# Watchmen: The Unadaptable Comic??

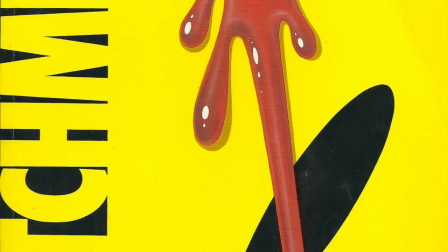0:23 For many years, the renowned comic Watchmen by Alan Moore was considered unfilmable, and critics claimed that any director to attempt a movie adaptation would surely fail.
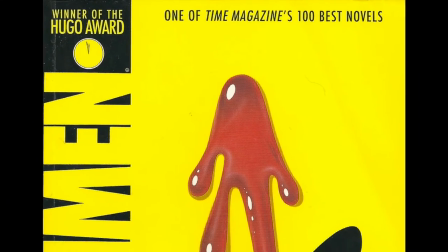0:31 In the 90s and early 2000s, there were multiple attempts to bring Watchmen to the big screen,
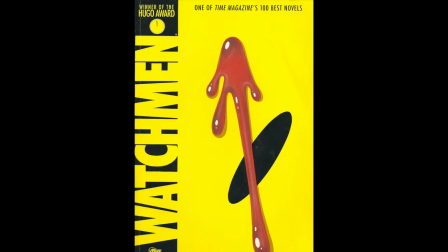0:35 but each fell short because the comic was simply too detailed, too long, and too iconic with moments that would not translate well into a movie.
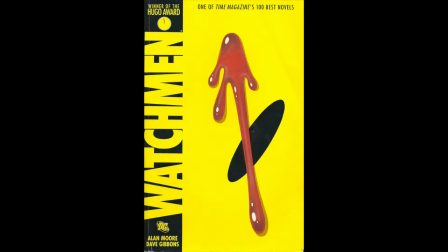0:42 However, Matthew McCallister claims that film based on innovative comics will often stretch the generally agreed upon boundaries in an attempt to mimic the source material more closely.
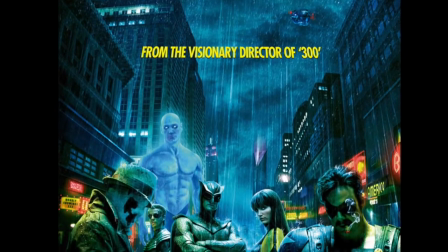0:50 This is exactly what happened when, in 2009, Zack Snyder and 20th Century Fox released a film adaptation that holds an extremely high fidelity to its printed counterpart.
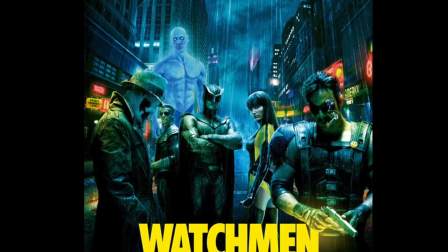0:58 The affordances given to this movie were radically different from those of the comic.
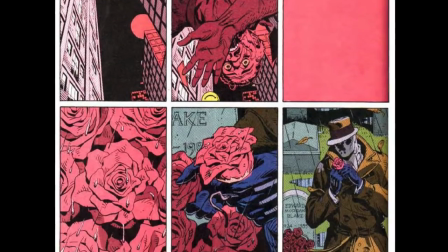1:02 While the comic form is able to use fast transitions between scenes and a layout that transcends a single-dimensional timeline,
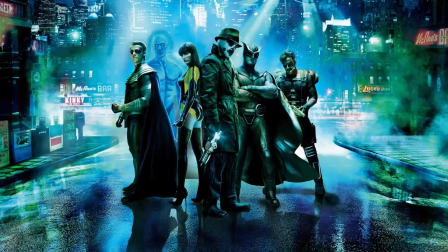1:08 movies have the ability to utilize more relatable images that move in the same way we perceive life.
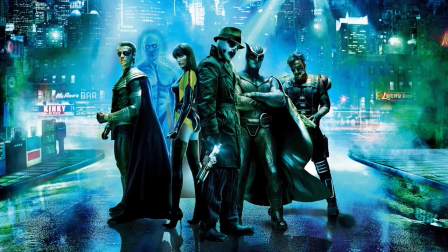1:13 Today, we'll be analyzing how the comic Watchmen and its 2009 movie adaptation each use their given affordances.
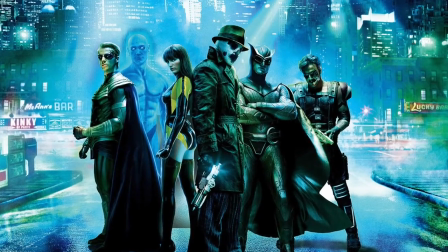1:18 specifically delving into how they address the passage of time and the relevant intentions of Moore and Snyder.
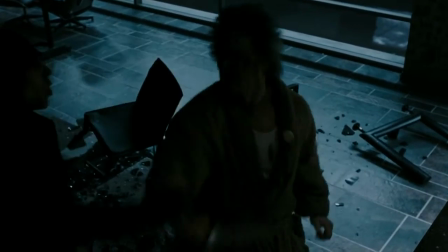1:24 In the very first scene of the movie we see how the different affordances of the two mediums affect the delivery of the scene.
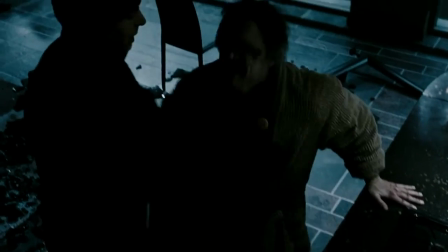1:29 In the movie the entirety of the comedians fight and death are shown as one continuous segment,
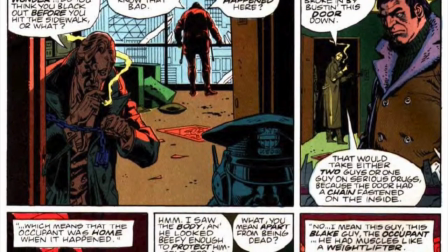1:33 however in the comic the panel switch back and forth from the comedian to the detectives investigating his death.
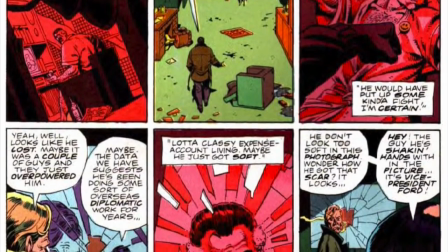1:39 This rapid switch between scenes can be more easily accomplished in the comic form as the readers can quickly look back at past panels to remind themselves what's should they get lost.
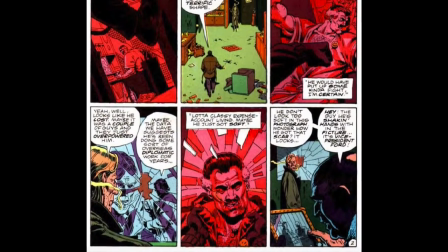1:47 Faster scene changes are also expected in comics because we subconsciously slow our reading during fast-paced action scenes to absorb the details.
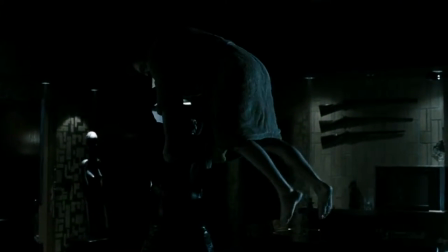1:54 Snyder's attempt to stay true to the comic form of Watchmen is expressed in Anja Dalianis' analysis of the scene,
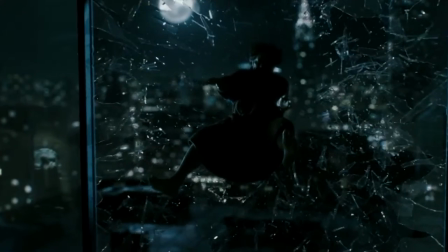2:00 which states that Snyder's jump between slow motion and sped-up action mimic the unpredictable progress of a reader's focus across the comic panels.
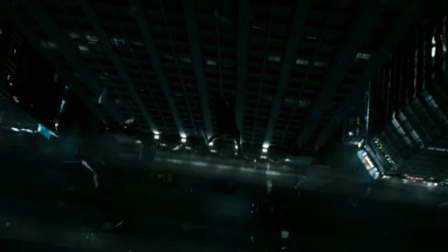2:06 While the movie does utilize jumps between slow and fast motion, many fast-paced scene transitions would make the viewer confused and even nauseous.
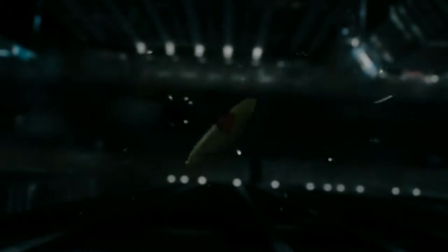2:13 Therefore, the director opted for two separate scenes in contrast to the mixed pages we see here in the comic.
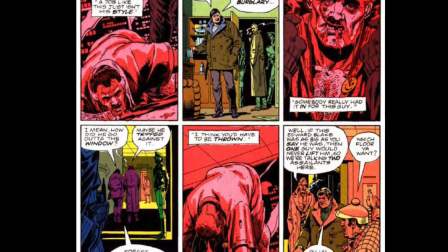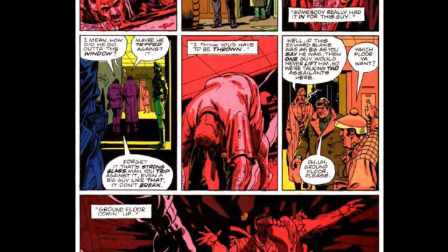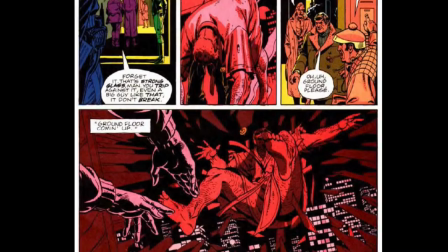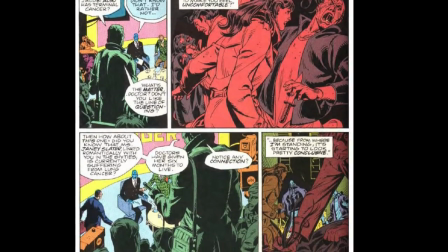2:38 As we'll see in this scene, however, the movie is able to easily mimic the comic despite their different affordances. take note of the quick scene transitions which
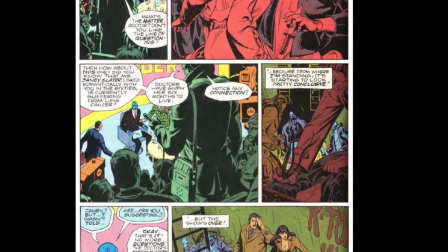2:45 are not overwhelming to the viewer since the dialogue from Dr. Manhattan's interview continues over the fight scene which has dampened audio.
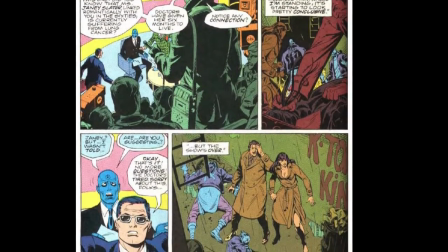2:51 Because Snyder used the comic as a basic storyboard for the movie, much of the film, similar to this scene, remains relatively faithful to the comics.
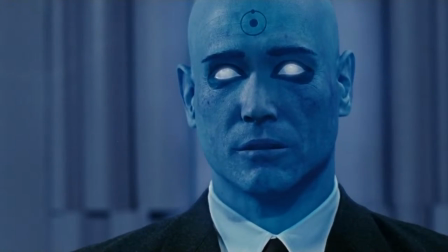3:00 Cancer. You're suggesting I was the cause. From where I'm standing it's starting to look pretty conclusive.
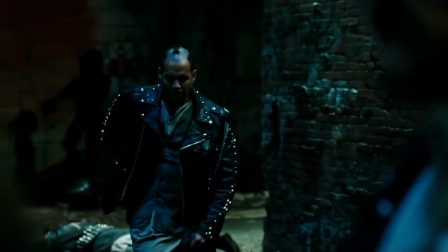3:06 Even if that's the case, it's irrelevant. A live human body and a deceased human body have the same number of particles.
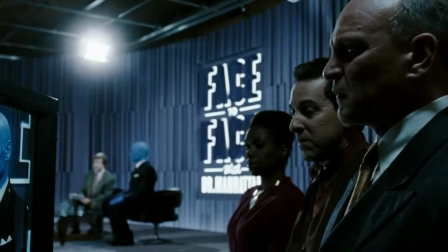3:17 Structurally, there's no difference. All right, let's settle down, please.
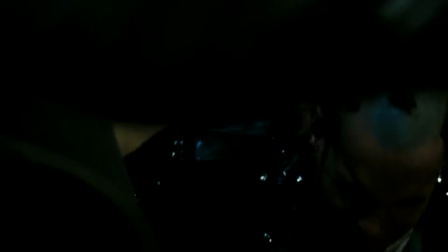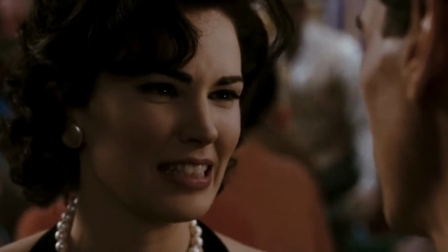3:28 I will be delving into the origin of Doctor Manhattan in the comic and film. With the two different portrayals of his origin story, the different intentions of Moore and Snyder become clear.
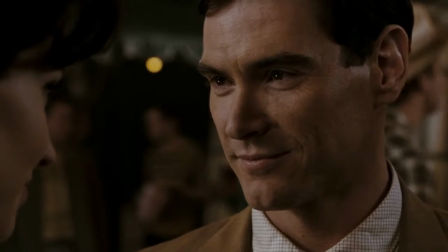3:37 As you can see, the movie spends much more time focusing on the life of John, trying to get the audience to relate to him and show the depth of his human emotions.
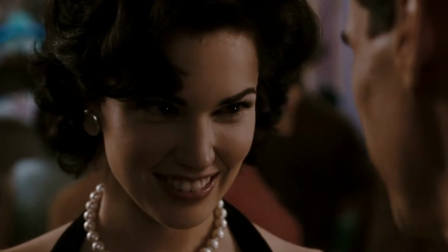3:44 Her name is Janie Slater. She is a physicist, like me.
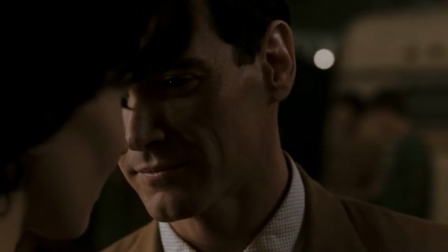3:52 I am 30 years old.
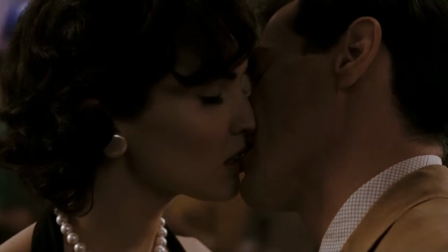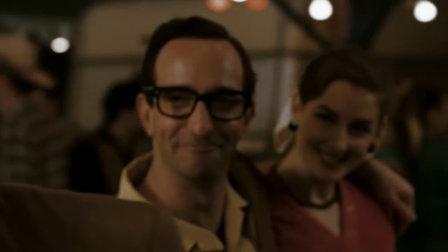3:58 We were introduced by a good friend of mine from college, Wally Weaver.
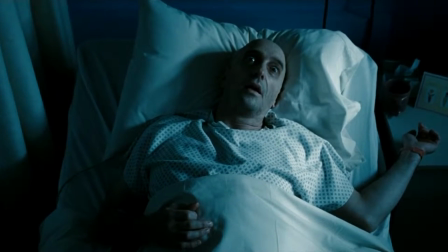4:06 It is February 12, 1981. Wally dies of cancer, of which they now say I am the cause.
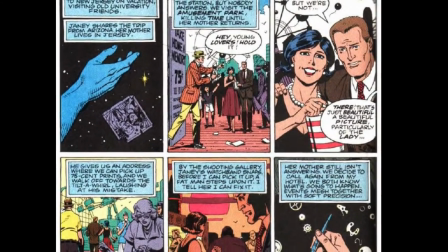4:15 Here in the comic, we can see that there are only four panels about John outside of his work. The author really isn't interested in the reader developing an emotional connection with John.
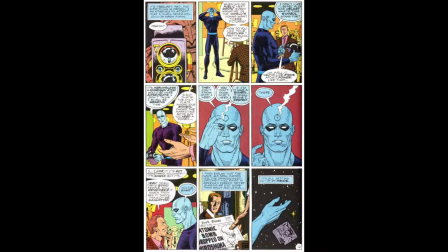4:23 However, the comic spends more time exploring Dr. Manhattan after his reincarnation.